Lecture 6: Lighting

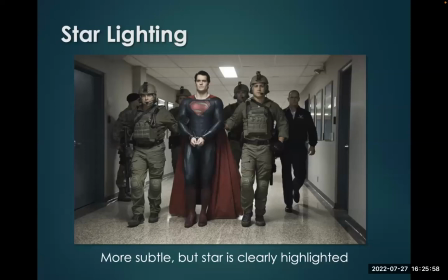742s
He's going to light most brightly, usually the thing that he wants you to be paying attention to in the shot.
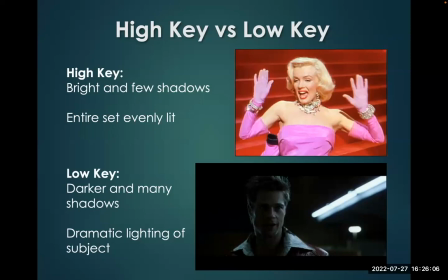751s
So moving on, we have high key versus low key. High key is very bright, few shadows. The entire set is evenly lit. We see an example here with Marilyn Monroe in a musical where the whole stage is going to be used. And then we have low key lighting, which is much darker and has many more shadows. And the example I chose is from Fight Club.
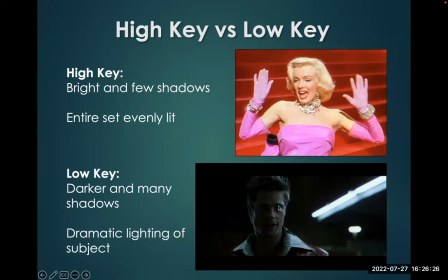771s
It's a dramatic lighting of the subject where there's only two lights. This one here, presumably coming from this light. And then we have a cut coming in from the back, a backlight, only two lights, filling in and just making the image a little more interesting, but also sinister.
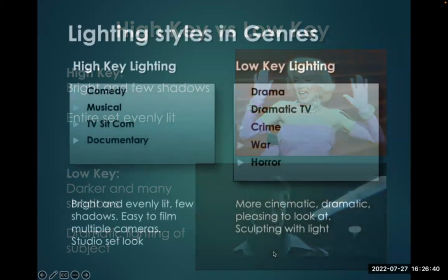787s
So most Hollywood movies will use this type of low key lighting.
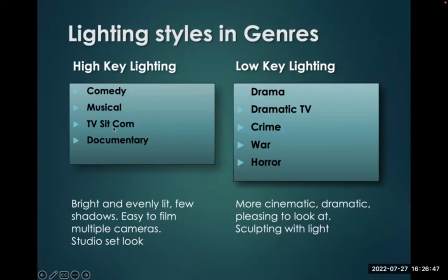791s
High key lighting you will see in comedies, musicals, TV sitcoms use high key lighting, sometimes documentaries because they want everything to be lit. Okay. Dramas, dramatic movies, dramatic TV, Dexter, Breaking Bad,
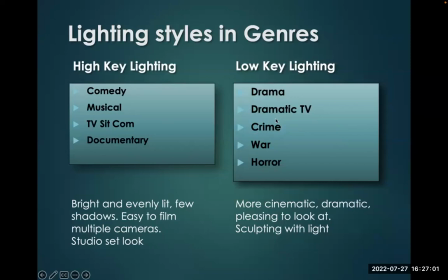807s
Euphoria will all use low key lighting, particularly with single camera shoots. Crime, war, horror will use low key lighting, or even just real dramatic high contrast lighting.
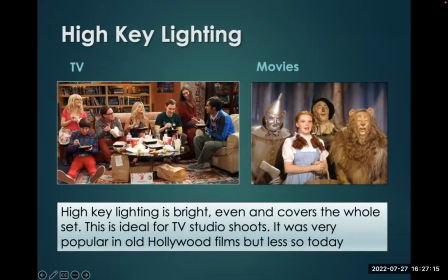820s
So here we see examples. TV sitcoms will be bright, evenly lit. The old movies in particular. And this was easy and helpful because it covers the whole set. If actors are moving or dancing around, then it's easy for them to be lit.
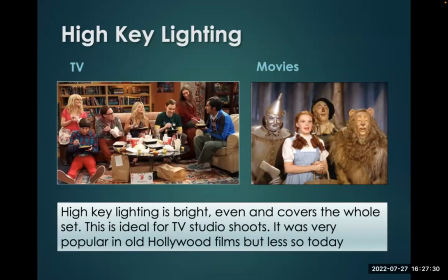835s
We don't have to light every single spot. And this is fine when you're shooting in that style.
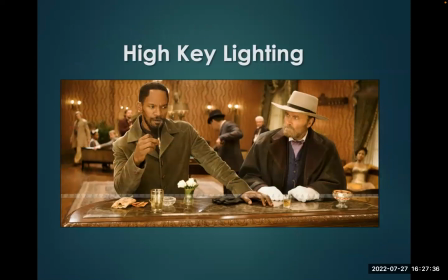842s
We see high key lighting used in Quentin Tarantino's Django. Here you can see all the actors, even the background, even underneath their faces. There's not a lot of shadow here that the DP is playing with. That's an intentional use.
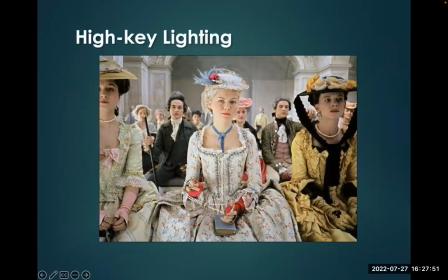857s
Sometimes you want that because you want to be able to see the costumes and the makeup. Here, there's a lot of important details to this period piece that are helped by more bright lighting. Okay. Bright lighting gives detail, less moody. Now let's move on to the moody lighting.
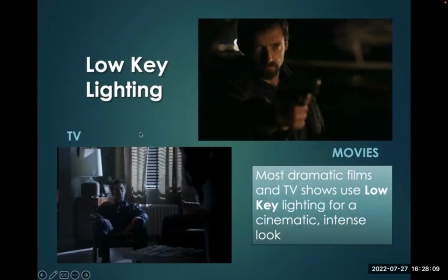875s
So we have low key lighting. And here we see an example from TV. This is Dexter. From a movie, notice that the background and the gun are out of focus and dimly lit. The face is the best lighting that we see. Probably have 3-point lighting. We have a main light, and then we have another cut light coming in.
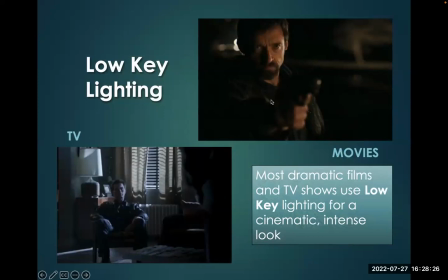892s
And it throws all of our attention to his face, which, by the way, is on the thirds.
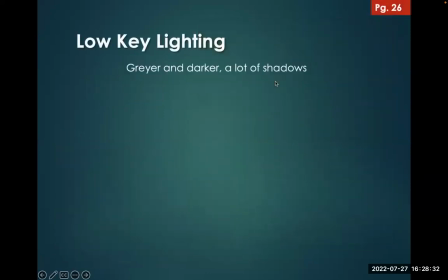898s
Low-key lighting is used in a lot of movies, grayer, darker, more shadow.
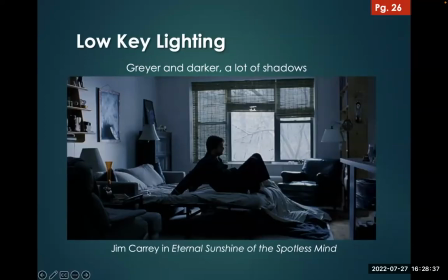902s
Here from Eternal Sunshine of a Spotless Mind, look at the color. The room is blue. Well, guess what? In this scene, the character is depressed in this movie. Look outside, it's winter. The sky, the room seems blue and depressing.
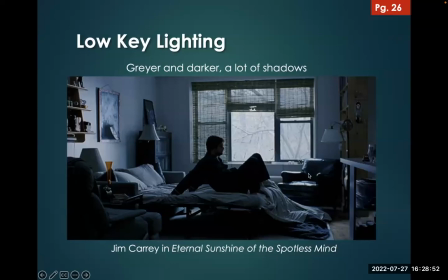917s
So the DP is photographing the image in a way so we can see the actors, understand the dialogue, but also it conveys the mood of the scene and the mood of the character.
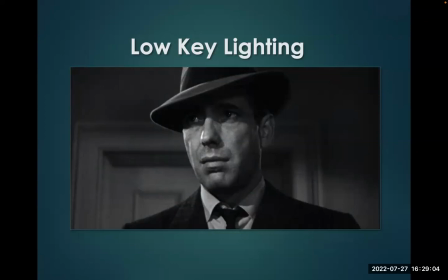928s
We see low-key lighting in a lot of historical crime films. Sometimes with low-key lighting, you'll just do 2 lights.
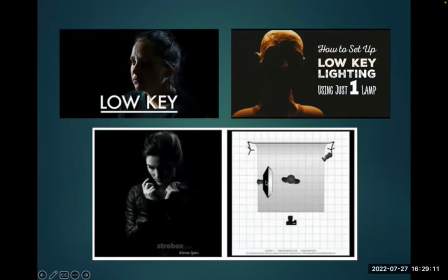936s
Here we see the example where we have a bright sort of fill box here, very soft light coming from one side, and we have a simple spotlight highlighting the back of her hair, which we see in the photographs. So often low-key lighting is just done with 2 lights so that some of the shadow, or some of the face rather, falls into shadow.
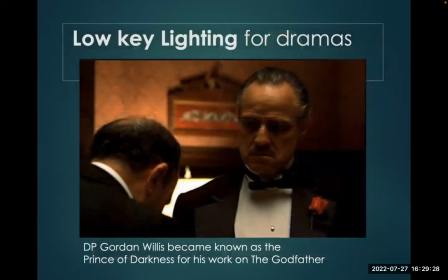955s
The master of low-key lighting was, of course, D.P. Gordon Willis, the director of photography for The Godfather, came to be known as the Prince of Darkness for scenes like this. Well, now usually in a Hollywood film, we would want to see the actor's eyes. That's where their emotion is conveyed.
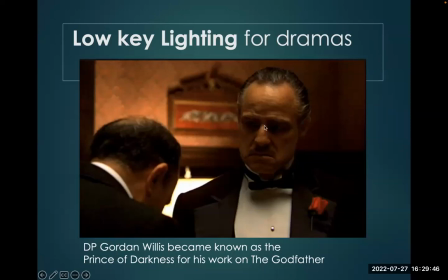970s
But in this film, he's allowed the Godfather's eyes to fall into darkness. All the lighting's coming from above, okay? Some here in the back as well. And it makes the image kind of dark. But this guy's an underworld mob figure. So his eyes not being seen, that's a good thing. That works thematically.